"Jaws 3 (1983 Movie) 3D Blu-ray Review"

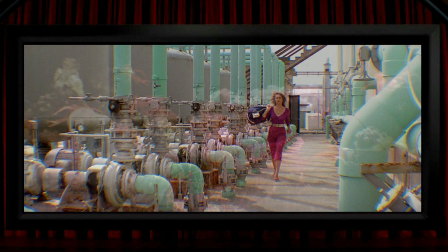Maybe the best example of that is amongst the coral here.
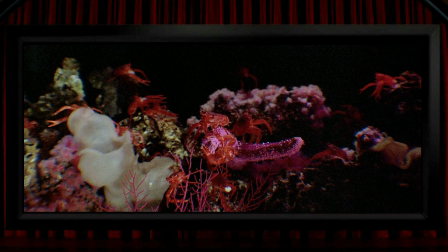This is the same sort of thing that you see with foliage, where the shot in 2D can almost be a meaningless mess, but in 3D, views like this make immediate spatial sense, and you understand the view in a far more detailed way than you can when it's flat. Speaking of flat, I'll just throw in another criticism, even if it's one that's minor to the point of irrelevance.
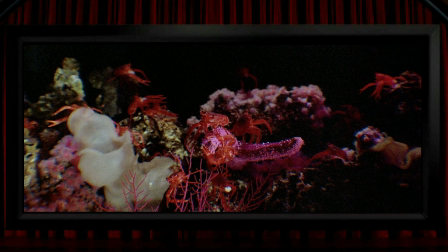But if you've seen any of my other videos, you'll know that I'm at my most obsessive when it comes to binoculars.
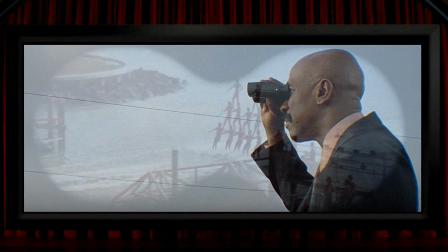So here's Lou Gossett using a pair, and the view we get through them is one of the most cretinously created binocular shots I've ever seen.
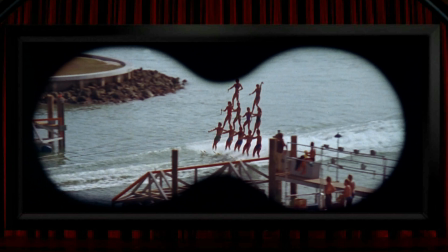The daft twin circles here are so far apart that the way they're joined is patently absurd. And not only that, but what should be a hyper the stereo view is actually completely flat. To their credit, though, I think this is the only 2D shot in the whole film, which is pretty impressive when you think of everything that can go wrong when shooting in stereo,
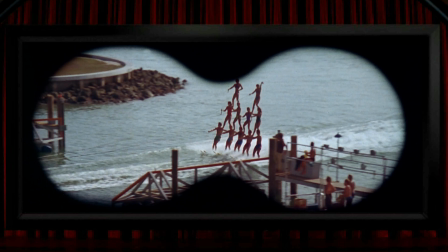especially underwater and with no option of post-conversion back then. So I mentioned that I think the 3D in the film is well representative of the 1980s, and so's the girl here.
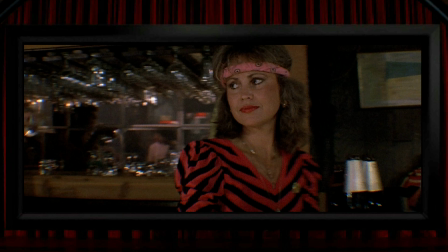I don't think she could look much more 80s if she was dressed up as Boy George.
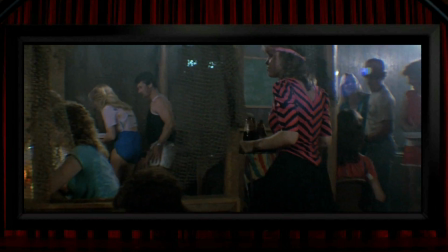There's a nice composition in the bar here again as she walks past those nets,
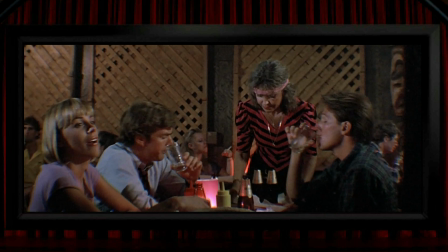though, and I'm assuming that there was some fun and considered 3D direction from Jo Alves.
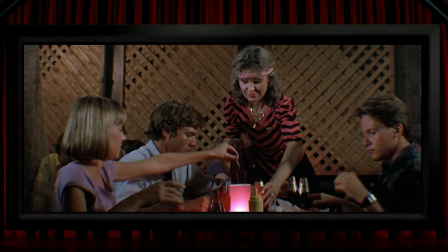When she gets to the table they all start raising their arms into 3D space in a way that I find quite amusing.
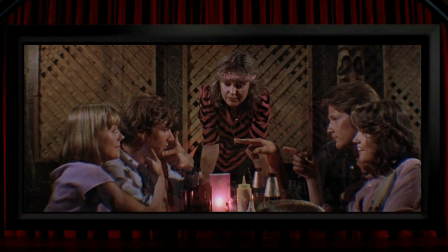It happens again later when they all raise their arms to point at one of them and I'm going to assume that this was done to make the most of 3D space.
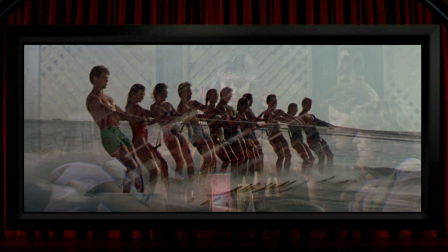There are lots of scenes with water ski people doing their thing.
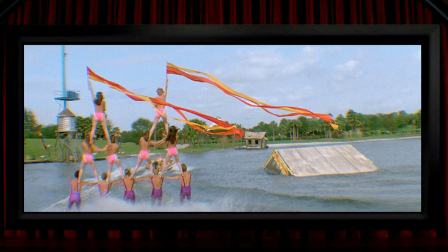It's a nice enough 3D composition and made all the better by including these long trailing flags although then they couldn't quite
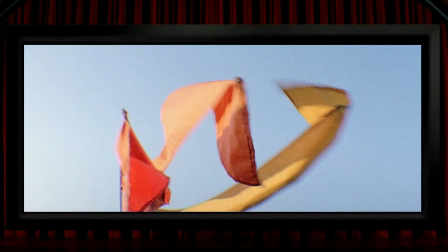resist the temptation to go in close on the flags to give us another out-of-place shot because it offered a strong pop-out opportunity. When I recently looked at Universal Soldier I mentioned that the Mustang Ford might
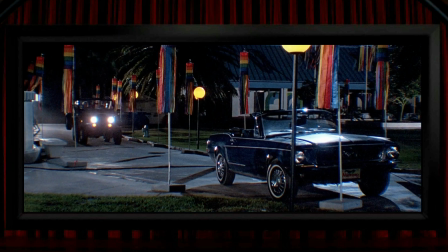be the car to have made the most appearances across 3D cinema and I forgot about the one that turns up here. Something that might be worth mentioning on a personal note is that this was the first 3D film that I ever went to see at the cinema. For me it was a special trip to London's Leicester Square and, needless to say, I thought it was incredible, and I was hooked for life.
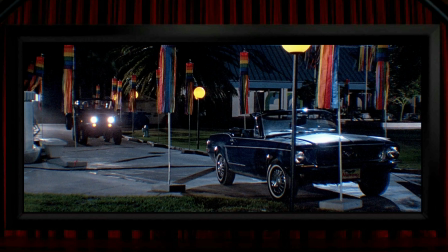But what really affected me, and I don't know how much of an admission this is, but it wasn't the audacious, obtrusive, and conspicuous intrusions deep into negative parallax, but it was this shot, this exact moment. I remember it very distinctly. So, it's 1983, and I'm an extremely non-worldly 15-year-old innocent who's never been anywhere near an attractive woman in his life. and, to my adolescent and impressionable mind, it was seeing the volume and shape of Lea Thompson's very cute character brought into a new reality by the 3D that was the absolute revelation of the day, a kind of epiphany that stirred something within me. Anyway, before I get overly confessional, I think that's more than enough about that. So where was I?
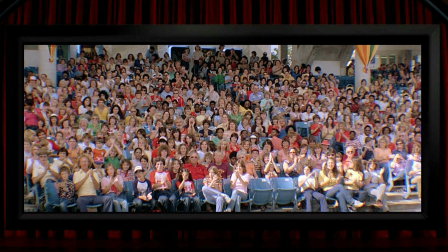Great composition, I think. I think, for example, the depth and separation that's in these crowd shots is fantastic with everyone in their own space,
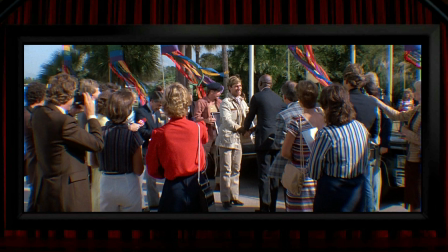as you'd expect them to be, and the 3D composition is rock solid here too, with Simon McCorkendale being framed within the gap in the crowd. There's so much of this non-obvious but very nice stuff, like the beam of the torchlight in 3D space,
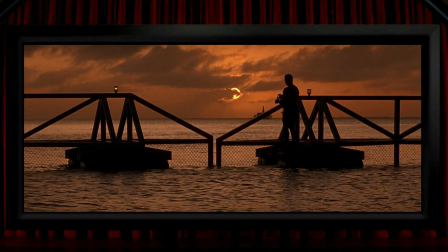or the almost always lovely view of a surface stretching deep into the screen, and whereas some of the shots of bubbles are a bit too close for comfort,
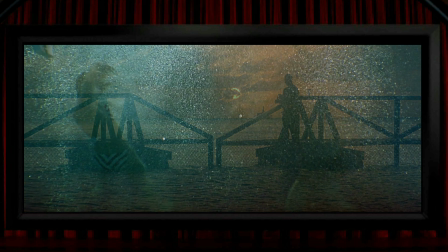there are others like these that look superb in 3D.
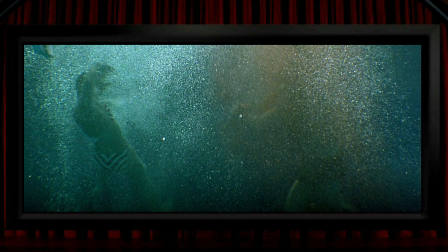Bubbles often work so well because there are so many of them in a load of different 3D space, similar to the sparks flying around here.
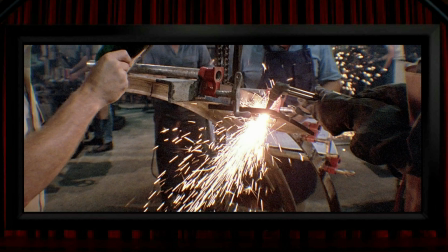Lots of detail across 3D space and these look excellent too. There is actually another negative that I haven't mentioned and that's the mostly quite poor optical effects work.
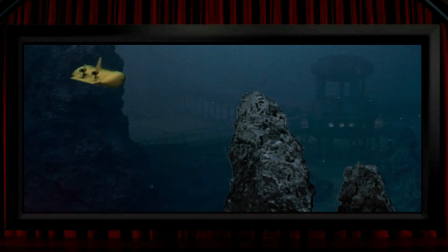It's often rather substandard, the nasty black lines around things looking quite low rent,
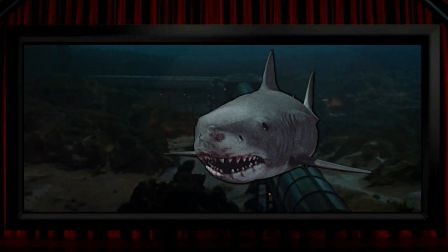especially when it's the film's main character in this, I think, infamously bad shot. And the final shot of the film is a horrible optical mess with the dolphins on either side looking terrible.